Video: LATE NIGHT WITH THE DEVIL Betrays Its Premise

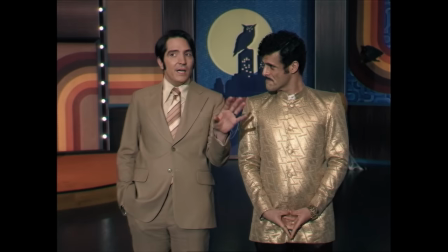With its grainy visuals and garish 1970s aesthetic, Late Night with the Devil initially promises an immersive experience rooted in the conventions of a kitschy late-night talk show.
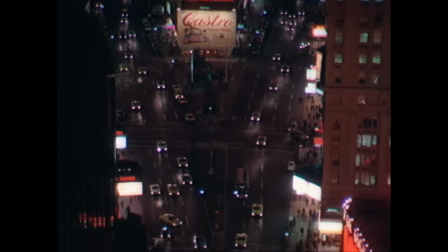Live from UBC Studios in New York City, it's Night Owls with Jack Delroy.
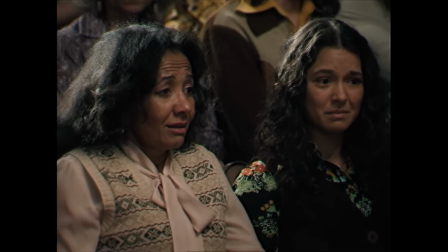The film, which debuted on Shudder this week after a successful theatrical run,
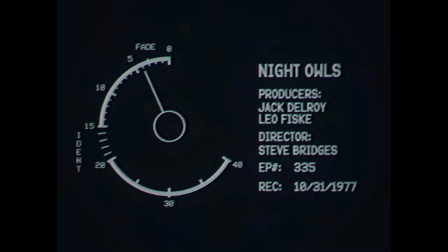purports to be the restored master tape of the last broadcast of a fictional talk show called Night Owls with Jack Delroy.
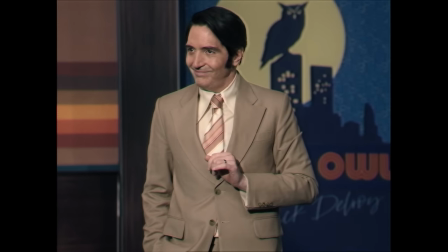Desperate to keep his show on the air,
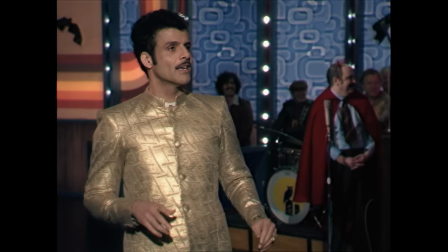Delroy, played by character actor David Dasmalchen in his first major lead role, resorts to a number of escalating stunts during a Halloween Sweeps Week episode.
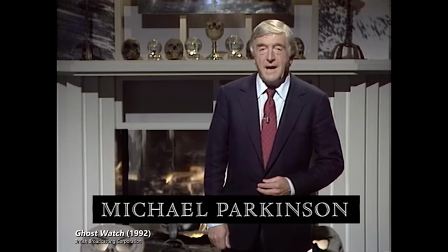Longtime horror fans will no doubt be thinking of the BBC's similarly premised Ghostwatch from 1992.
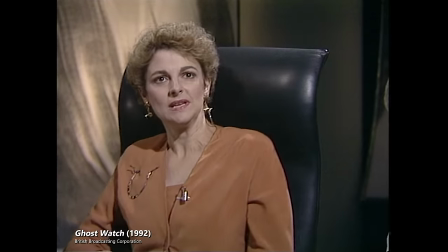Both Late Night and Ghostwatch share a core similarity. They utilize the mockumentary format and the illusion of a live broadcast to deliver found footage horror experiences.
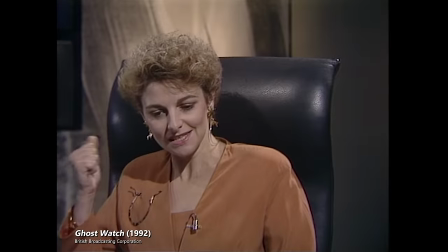Ghostwatch leverages the reputation of the network and the presence of well-known presenters to create a sense of legitimacy.
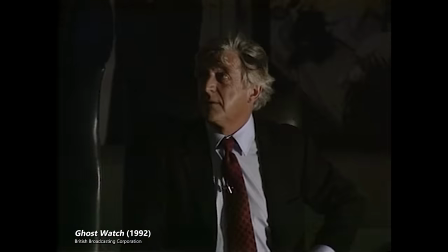This blurring of fiction and reality significantly amplifies its horror, as viewers were caught unaware as the supposed live broadcast took a terrifying turn.
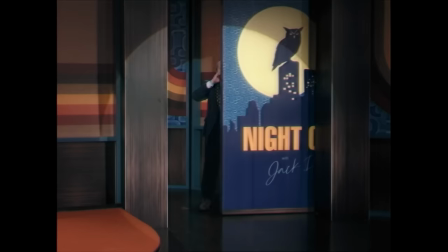Late Night with the Devil, on the other hand, crafts authenticity through its meticulous attention to the aesthetic of 1970s late-night television.
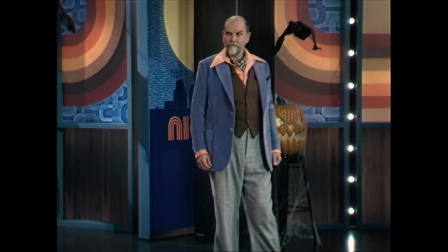The production design, costumes, and intentionally cheesy vibe all contribute to a sense of watching a genuine artifact from the era.
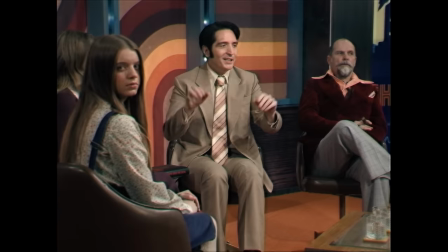This period-specific approach adds a layer of nostalgic familiarity that enhances the uncanny feeling when the supernatural intrudes on the broadcast.
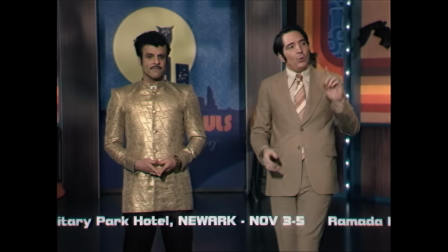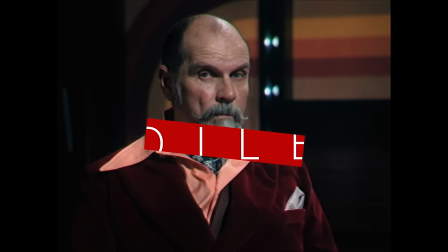We're about to commune with some spoilers, so be warned. And what's your favorite found-footage film? Let us know in the comments.
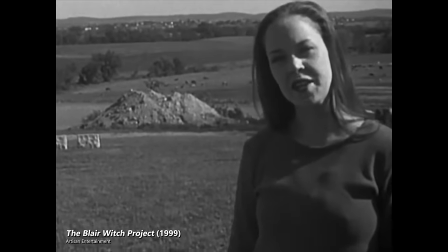The challenge of verisimilitude, the appearance of truth, is fundamental to found-footage films.
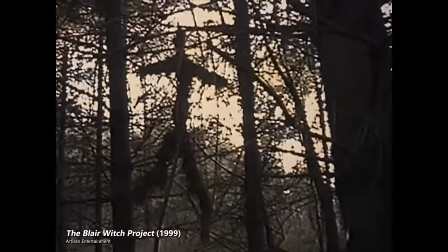Since the genre hinges on presenting fictional events as authentic recordings, filmmakers have had to devise increasingly clever techniques to maintain the illusion.
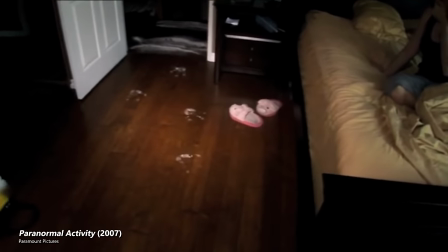Early entries often relied on shaky camera work, grainy footage, and untrained actors. But the questions the director always has to answer are, how do I explain why the camera is here?
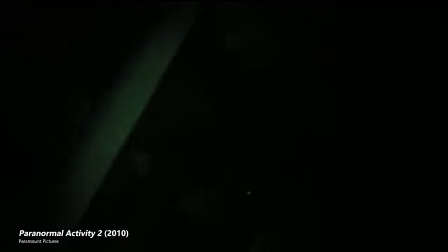And how do I tell my story with those constraints?
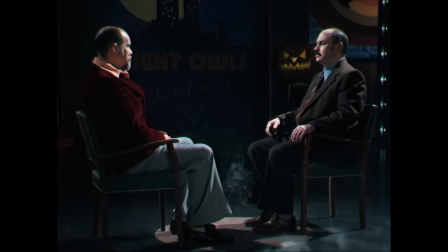And that's where the film runs into trouble, as Late Night with the Devil gets hamstrung by its own premise, so it just ignores the premise whenever it gets too inconvenient.
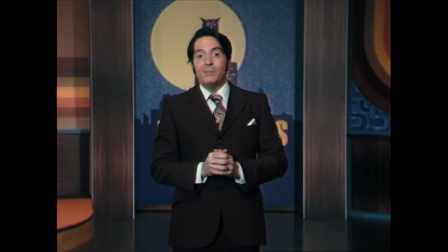For the first of what I hope will be many, many shows.
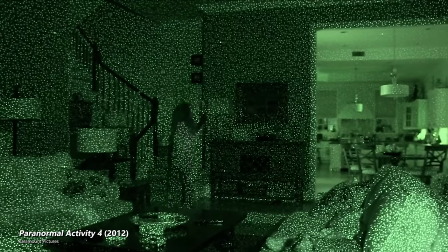Directors being stifled by the genre isn't surprising, nor is it really that uncommon. one.
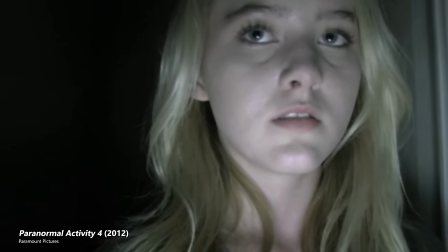Paranormal Activity 4 runs into the same issue, forcing its heroine to carry a phone around with her in lieu of the camcorders and security footage of the first three films.
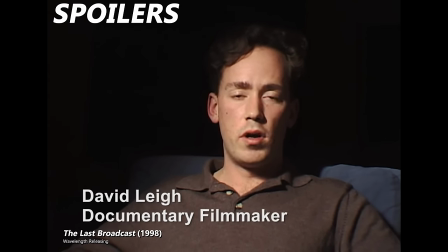Perhaps the most similar example to what happens in Late Night comes from the obscure pre-Blair witch found footage mockumentary The Last Broadcast from 1998.
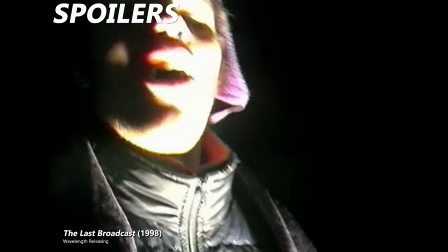95% of that film is dedicated to a spooky low-budget true crime tale, before the very end turns into a traditional feature to throw the audience for a loop.
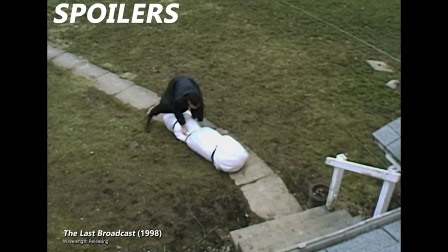It's a twist that often leaves viewers puzzled and frustrated because the setup was so good.
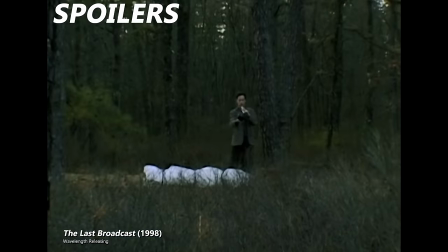It feels like a cop-out to suddenly change storytelling mediums that way after over an hour of leading the audience down a path.
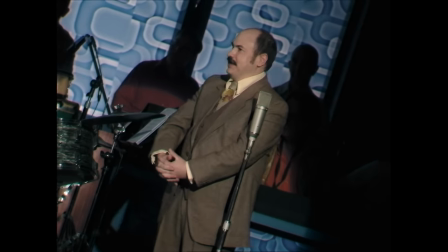And while there are no hard, fast rules about these things, and it doesn't ruin the movie for me,
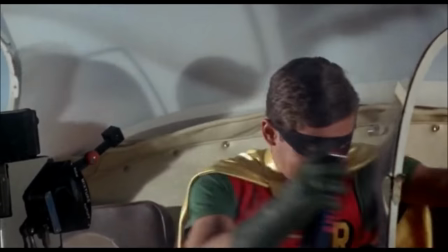it's the filmmaking equivalent of finding shark repellent in your bat-utility belt just as the sharks are closing in.
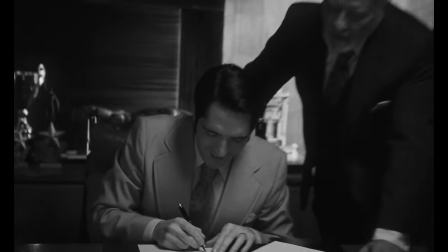Late night starts, earnestly enough, with a short biography of your host, Jack Delroy.
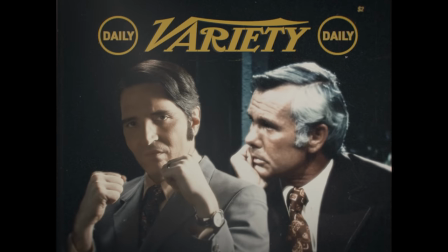Jack was a Chicago radio man for WGN before getting a big break hosting a late-night talk show for fictional network UBC.
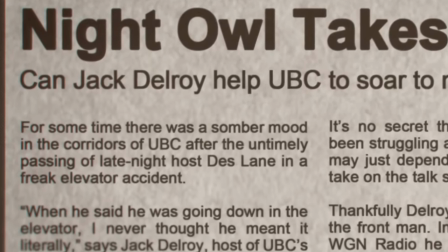A blink-and-you'll-miss-it insert lets us know that the previous host fell down an elevator shaft to his death.
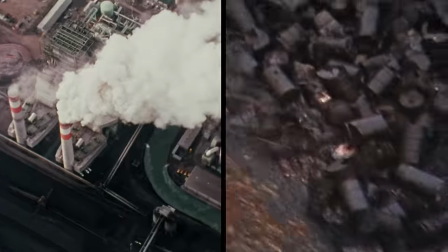Delroy was affable and popular, but he never made it to Johnny Carson level. The film does a nice job of mixing real-life events and popular media with the fictional for that added kick.
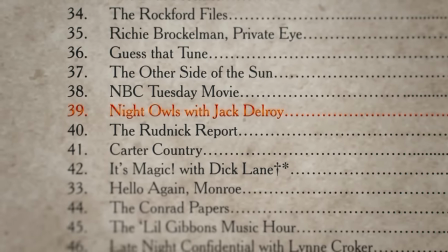For example, All in the Family and The Rockford Files are still real, but UBC also has something called the Badge and the Gun that does well in the ratings.
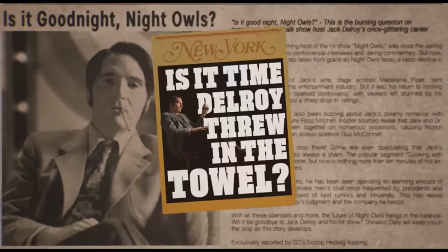This kind of world building is where Late Night with the Devil is at its best.
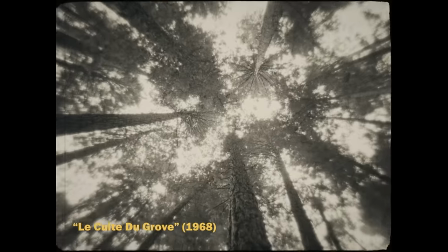We're also told that Jack belongs to the Grove, one of those mysterious Freemason-like exclusive clubs where the rich and powerful gather to make deals,
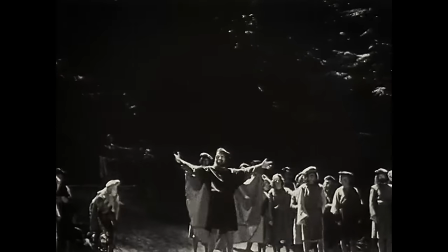and perhaps sacrifice virgins, if the rumors are true.
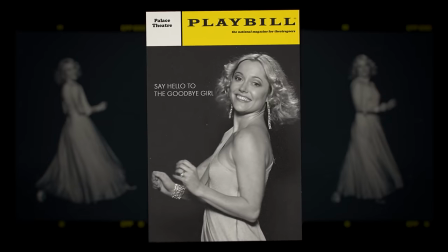The narrator also introduces us to Jack's wife Madeleine, who was a beautiful, sought-after actress before they got married.
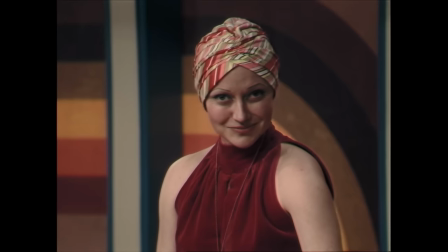Unfortunately, she developed lung cancer, despite not being a smoker, and wasted away in the public eye.
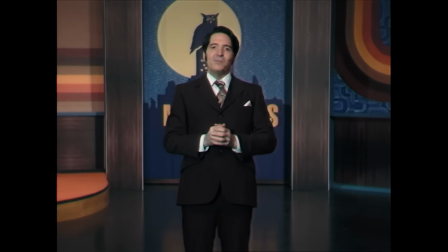Now, anyone who has a cursory knowledge of the history of horror should get what's going on here if they piece together Jack's success, plus an eerie cult, plus his wife's sickness.